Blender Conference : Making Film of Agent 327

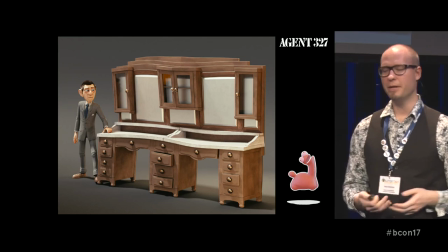And of course, you can bring it to the extreme where you kind of cartoonify everything.
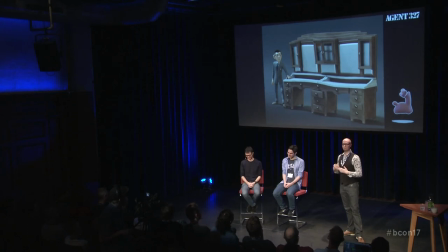So, we have to kind of find the right balance of making it cartoony, making it believable. So, yeah. Another example is for the ice cream truck.
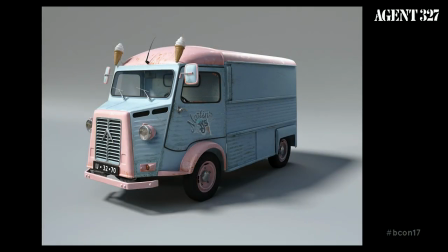This was modeled after a real Citroën H bus. and even though the surfaces are really kind of realistic, we try to simplify some shapes and some aspects.
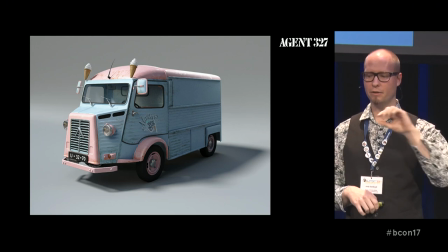We try to take less of the details, like on the grill, there's less of the stripey intersection things,
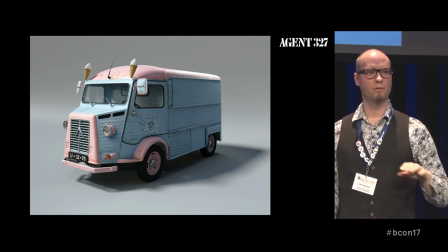and we try to kind of overall keep the idea of the same, of the bus, but just take a few things out that just make it too realistic. and remove the details that are too small.
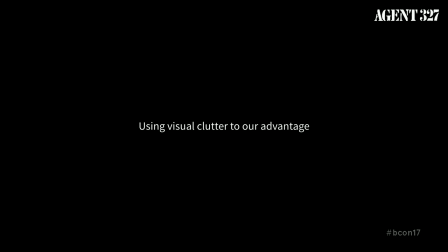Another one, using visual clutter to our advantage.
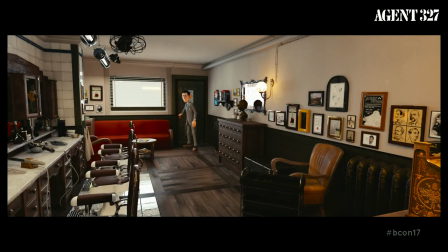We had this test here very early on, which the barbershop was still a work in progress.
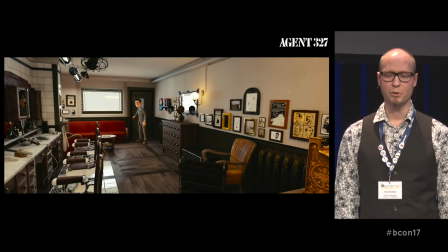And we were doing so many things that we didn't have time to do all the picture frames on the wall. And those were kind of crucial because in all our design examples, we had pictures of those barbershops that kind of have these huge walls covered
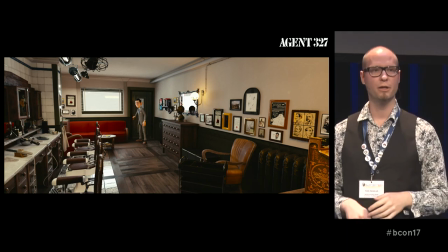in pictures and strange objects and so on.
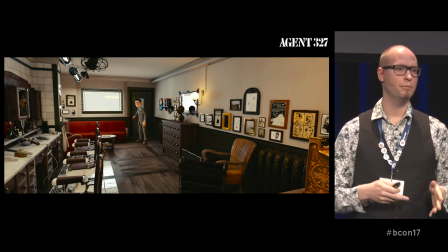So we never quite, in the early phase, got to that point where we had enough material to put on the walls.
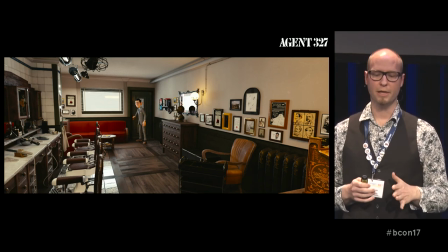So when we were putting these shots together, we kind of asked ourselves, so what is wrong here?
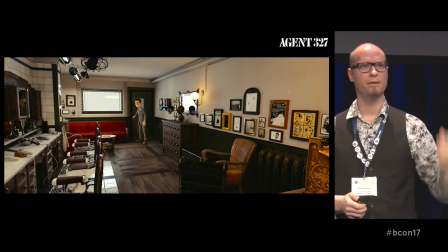I mean, there are some things missing, but how many picture frames do we actually put in that place?
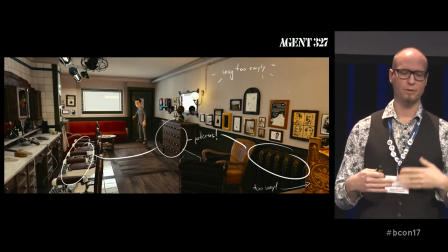Of course, there are things like the patterns are too regular all over the place.
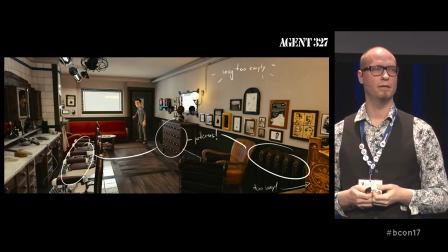On a design point of view, there are some areas that your eye just get attracted to because there are repeating patterns and parallel lines and stuff like that.
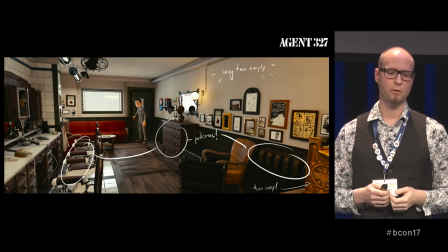On a set design point of view, of course, you would have a more messy set, but these are the things that just also contribute to the fact of this shot not working.
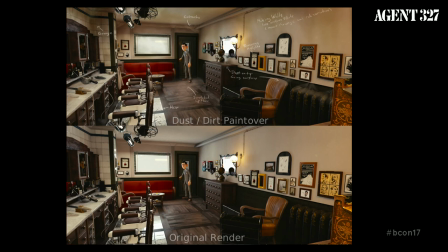Here was some, for example, a paint over that Theartan did. Just on a set dressing point of view, we wanted to make it more dirty, of course, and we wanted to make sure that it kind of feels like a neglected place.
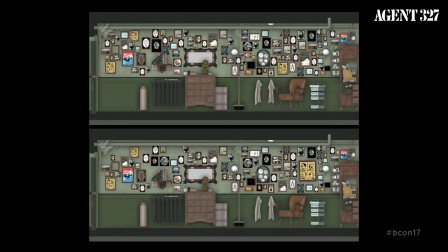Here is some layout tests for the arrangement of picture frames. I think that was me just trying to duplicate things and see what shapes work and what don't.
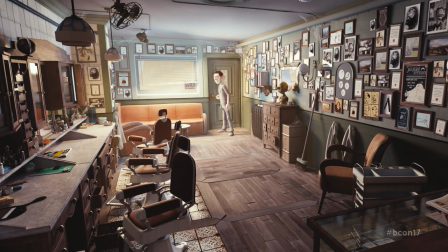This was the result of that, which was like, okay, I think that idea just came from Tan and he suggested to just make the place so full that your eye just gets,
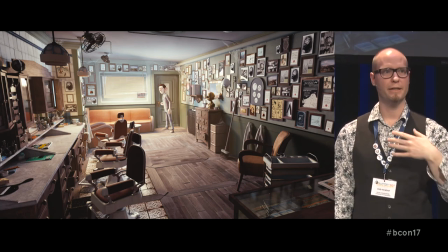you know, you get the attention to the place that is kind of empty, where the character is.
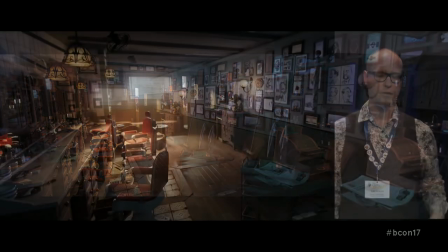And yeah, that kind of worked. This is the final shot. And of course, we had to do some things with lighting also and color grading to make that work.
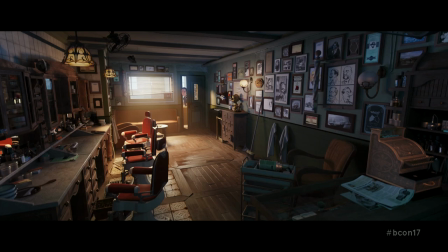But yeah, this is an example of how we use too much visual information to produce these empty spaces that your eye can kind of rest onto.
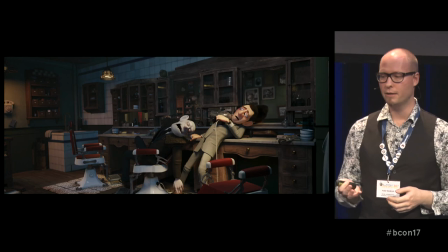That's another example here.
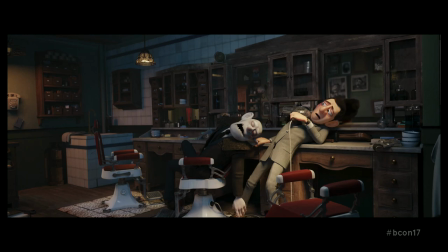But of course, the thing that is also instrumental to making this work is the lighting and kind of the focus point of the whole shot.
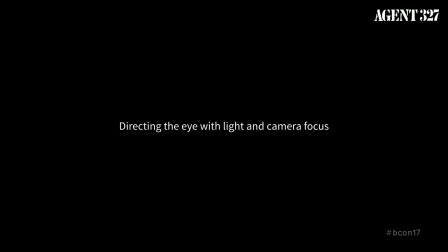And that's what I'm going to talk about next.
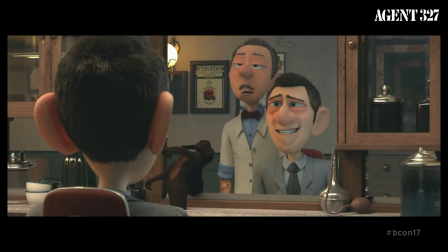We had this very early version of this shot where the agent is sitting down on the dressing table, and he gets his haircut. And the early versions of this, I mean, we knew that some things were not...
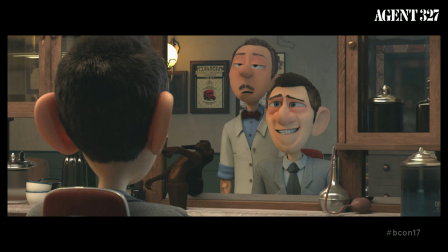I mean, most of the things were not done, but still, like, the composition is kind of really strange, and there are lots of things that just drag too much attention, like the glossy containers on the table. And here are some paint overs that we did.
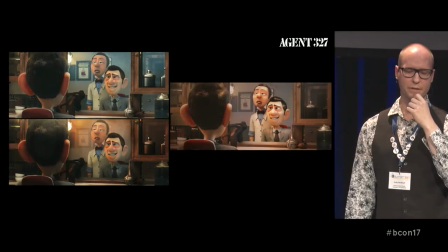I think the one side is from Jartan and the other one is from me.
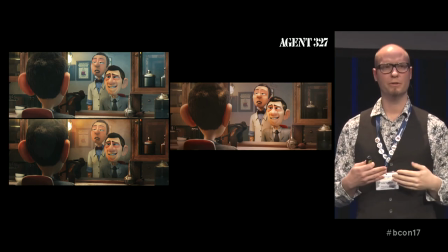And we just tried to find some things that we can do to focus our eye better on the action that is going on on the screen.
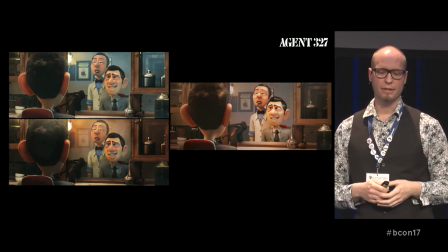And yeah, that kind of worked. It's mostly a mixture of trying to find these areas
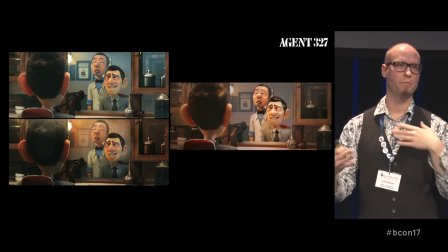of contrast that you produce on the screen and trying to balance them with where your eye needs to go.
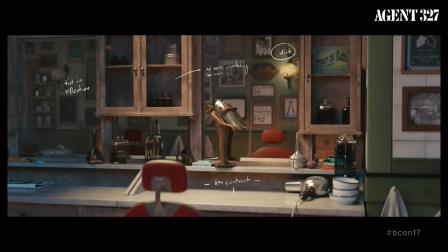For example, there was the problem that the texture on the drawers was just too contrasty and the tables were too bright and the mirrors were too clean.
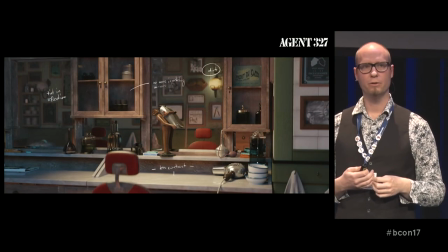So what we ended up doing also is to kind of tint the mirrored reflection,
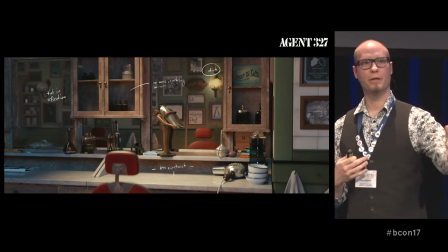so we don't have a clear vision into the space, into the reflective space beneath them.
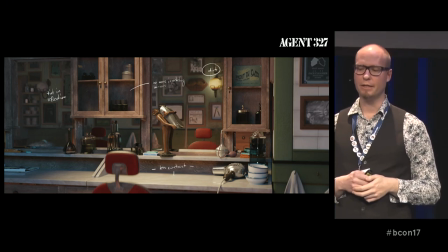And also we kind of try to dial down the reflective areas.
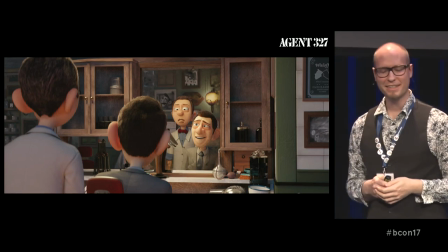So, yeah, I think this is another example of how we try to deal with the focal depth,
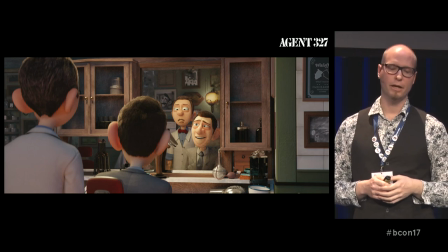because I think that's one thing that Colin had a very strong opinion about because
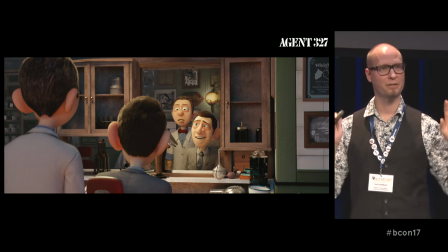he knows about actual real filmmaking and the real world.
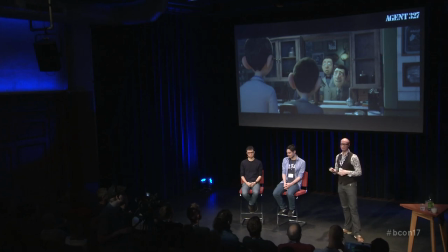So we tried to find the right lens values that work for this without making it too blurry.
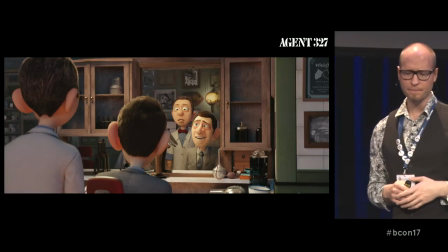So I think this is at f2.8. This is at f2.
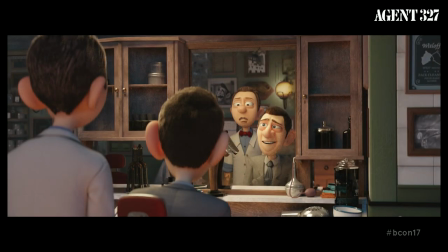So we're trying to make the depth more shallow, and we're trying to find the right focus point where we can track the camera's attention. This is at 1.4, and this is at 0.7.
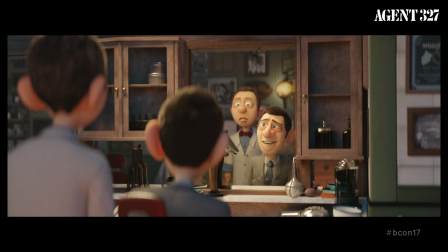So I'm not sure if it's pretty clear here on the screen that it's kind of too blurry. So we ended up at 1.4 in the end of the shot, which makes sense. I mean, you would have a film camera in that space, and it would kind of be a low-light situation,
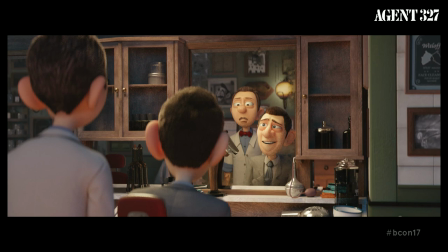so you might have to put those f-stops down. This is the final version of the shot.
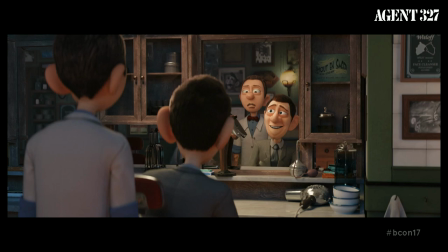And of course, I mean, it was a combination of just the lighting, the textures, the set dressing, but also the color grading.
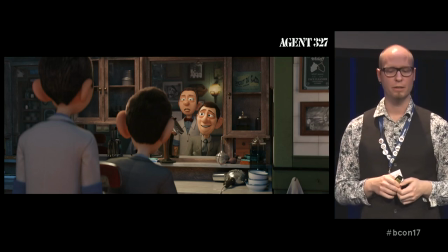I think Colin and Sean Wells, the grader, did a great job at, but making sure that we just look at the characters here and that nothing else gets too much attention.
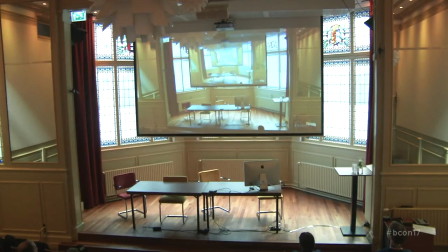Here is a kind of obvious one, but it makes sense as a design choice when you are just working on props. But, yeah, you should not make things too glossy or too bumpy. Those were the main culprits of that.
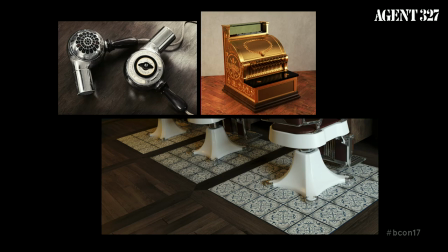We were just trying early on really to figure out the style, and we were ending up copying things too much from the real world. So things were too kind of realistic, hashtag PBR. But we tried to dial that down later on. So, for example, here again in this shot, we tried to lower the bump
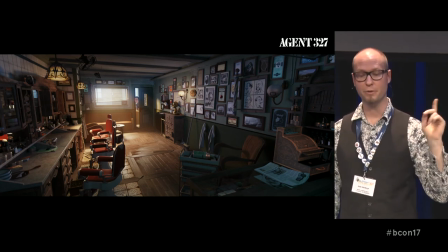and the specular of the drawer of the cache register in the foreground. You can see that here.
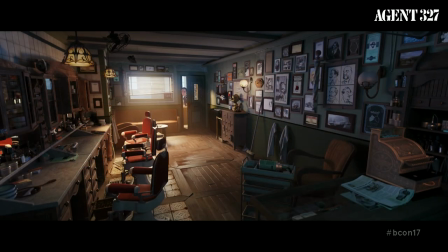and we try to separate the Specularity from the Diffuse lighting. That means that we had some lights that were purely diffuse and some lights that were purely specular. To get all this stuff to work, we had to create a huge array of light.